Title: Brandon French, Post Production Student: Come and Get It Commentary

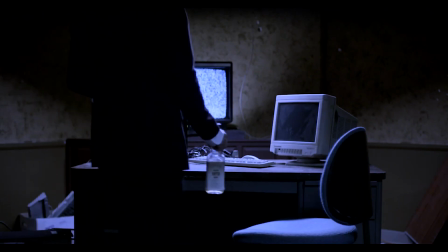The first thing I considered with this project was the pacing. I didn't want to get straight into the fight scene, I wanted to take time to explore the world in which the fight actually takes place.
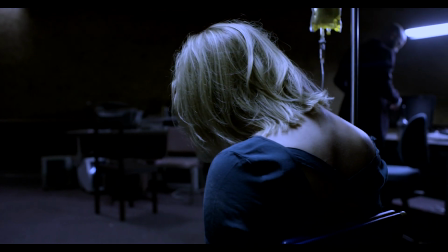I also found that longer measured shots suited the boss character quite well,
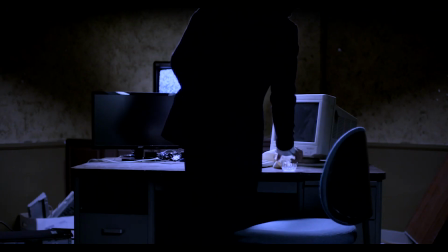who is shown in this opening section to be very detail oriented and takes plenty of time with each of his actions. Slowly dusting off a glass,
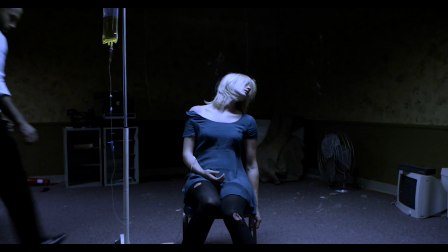or carefully placing his blades on the back of a chair. I also felt that focusing on these carefully coordinated actions would provide a decent contrast to the rough and heavy fighting that would be taking place soon after.
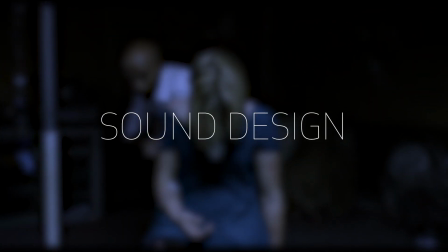One of the most important aspects of this project was the sound design. Using the right kind of sound in the right places would really help lend a sense of realism to the scene, and was one of my primary focuses while cutting the scene.
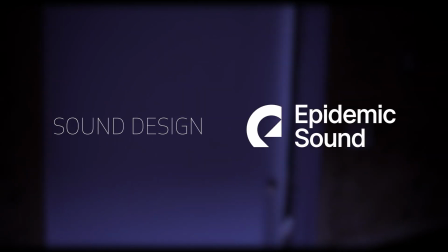My primary resource for this was Epidemic Sound, a subscription-based service that offers many different kinds of high-quality sound effects and songs.
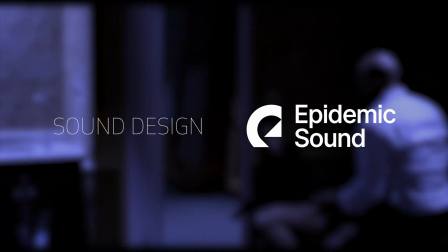The service also had the unique advantage of providing stems for every song it had on it. For example, the song I used in the scene has a melody,
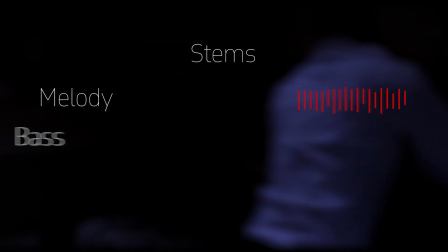bass line,
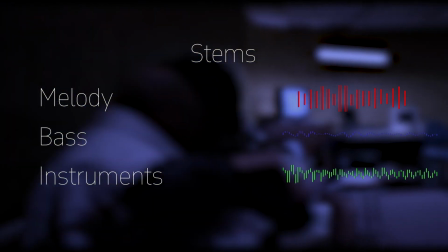instrumentation, and drum stem.
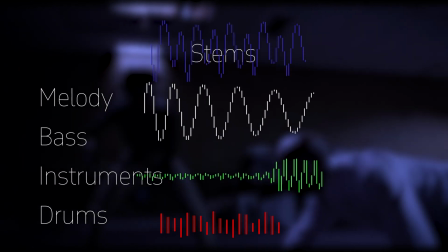I could use these together as a fully mixed song, or build upon each element as I needed, subtly building intensity as the scene went on.
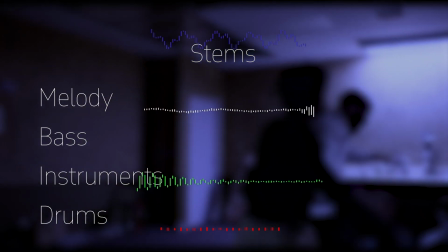This did require careful attention to the timing of each stem, as getting this wrong provided distracting results, as you can hear in this example.
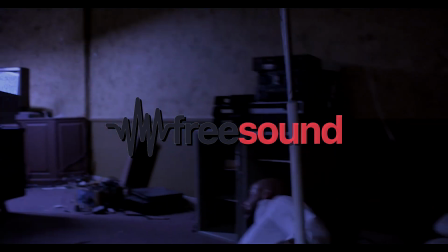I also used freesound.org, a popular website that hosts a wide range of user-submitted sound effects free of charge.
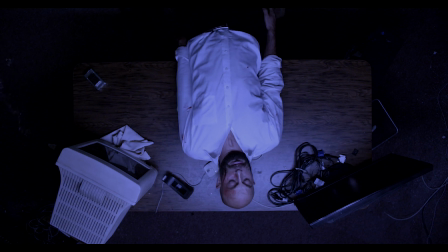While there are good sound effects within this website, they are much harder to come by compared to Epidemic Sound.
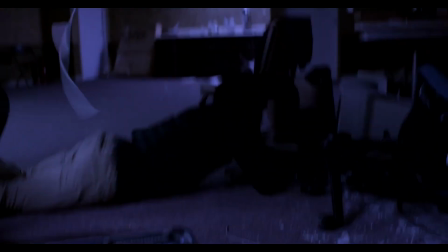Here's an example of the top punch sound effect on both websites.
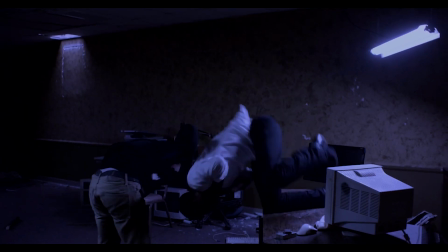Freesound.org also has potential concerns with rights usage, with each sound effect having its own license that must be considered.
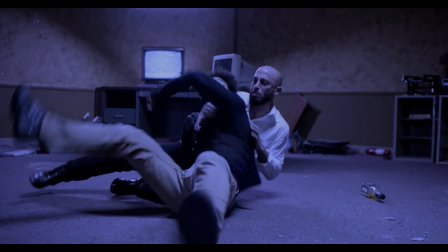With Epidemic Sound, every sound effect is covered for both commercial and non-commercial use. I found mixing the sounds correctly to be a challenge, though an important part of the process.
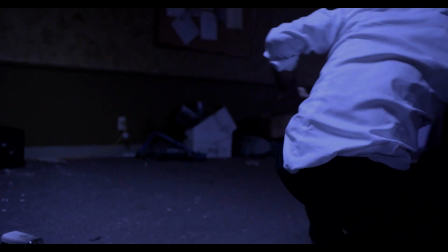Grounding the sound effects by adding reverb to them while making sure they were the same volume they would be in a real environment, for example the phone alert being rather quiet and distant sounding instead of being the loudest sound in the scene,
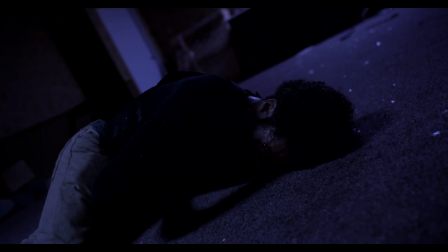was important in making sure the scene felt right, and something I made sure to spend quite a bit of time on. I also want to touch on the colour grading of the footage.
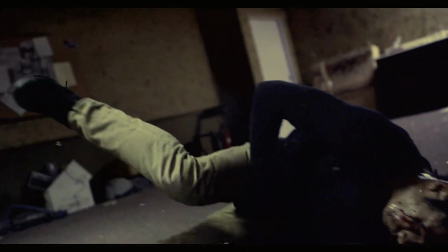The original finished cut is graded to be contrasty and vibrant, and while I think this has a nice look to it, I didn't think it quite suited the feel of a pulpy action-heavy fight scene.
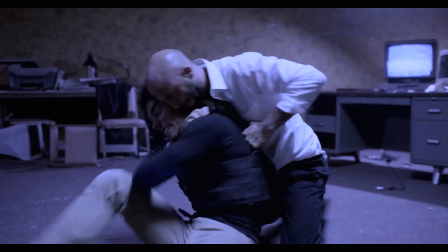In this case, I made the decision to dull down the colours and add cooler tones to them, signifying a colder, more hostile environment.
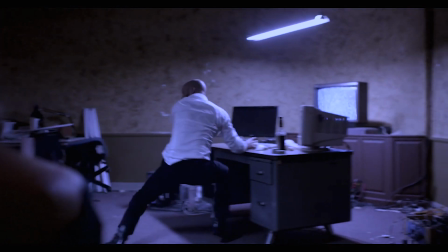I did find Avid's colour grading capabilities to be rather limited compared to other software that I've used,
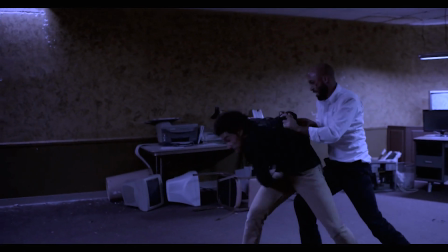but they were absolutely enough for this style of project and especially for my ability level, and I think the final result suits the action quite well.
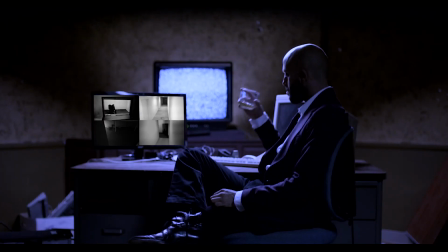This was also taken into account with the CCTV footage, with the decision to make it black and white as well as grain heavy to make it look like footage from an older security system. I considered lowering the frame rate of this footage to further cement this look, but upon trying it out I found it too distracting and returned it back to its original pace.
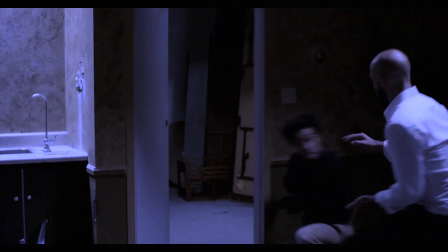When it came to the actual fight scene section of the project, I wanted to make the best of the performances given in camera.
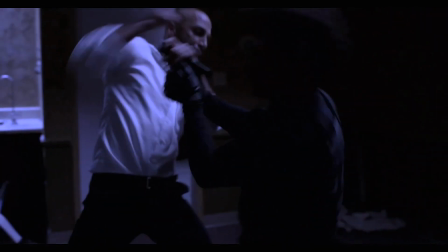This meant that I didn't want to cut between shots too rapidly, as I felt that approach would lessen the impact of each punch.
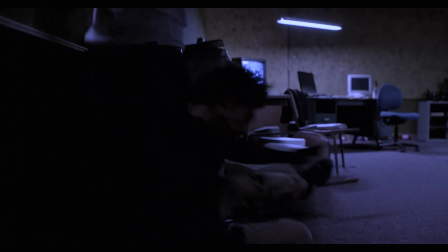Trying to keep several hits in the same shot makes them feel more realistic and that they are actually connecting.
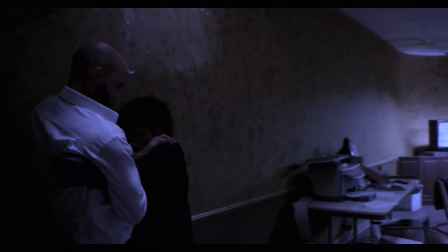I didn't want the scene to feel like we were switching over to stuntman with every cut, especially considering that this wasn't actually happening.
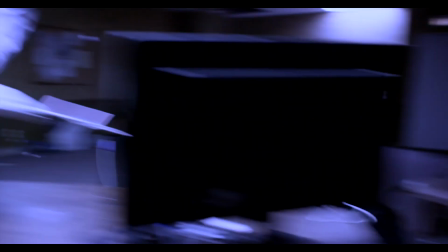This is also why there is a hidden cut in one of these shots. I don't find it to be seamless, but I do think that it's close enough that it isn't something that's likely to be noticed on the first watch.
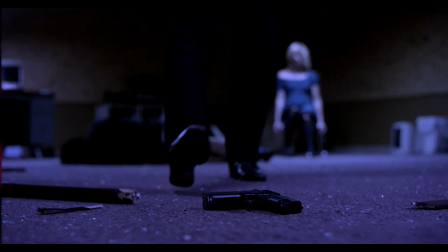In conclusion, I definitely found the scene to be more of a challenge to put together than I was expecting,
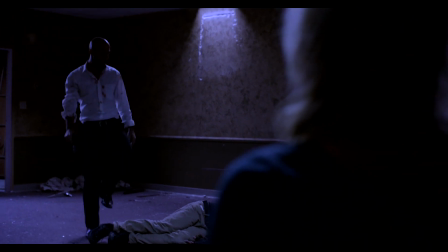but I think the final result turned out alright and does a decent job of conveying the action carried out in the footage.
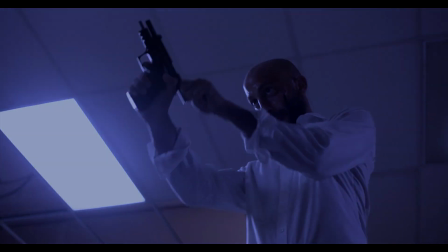Thank you for watching.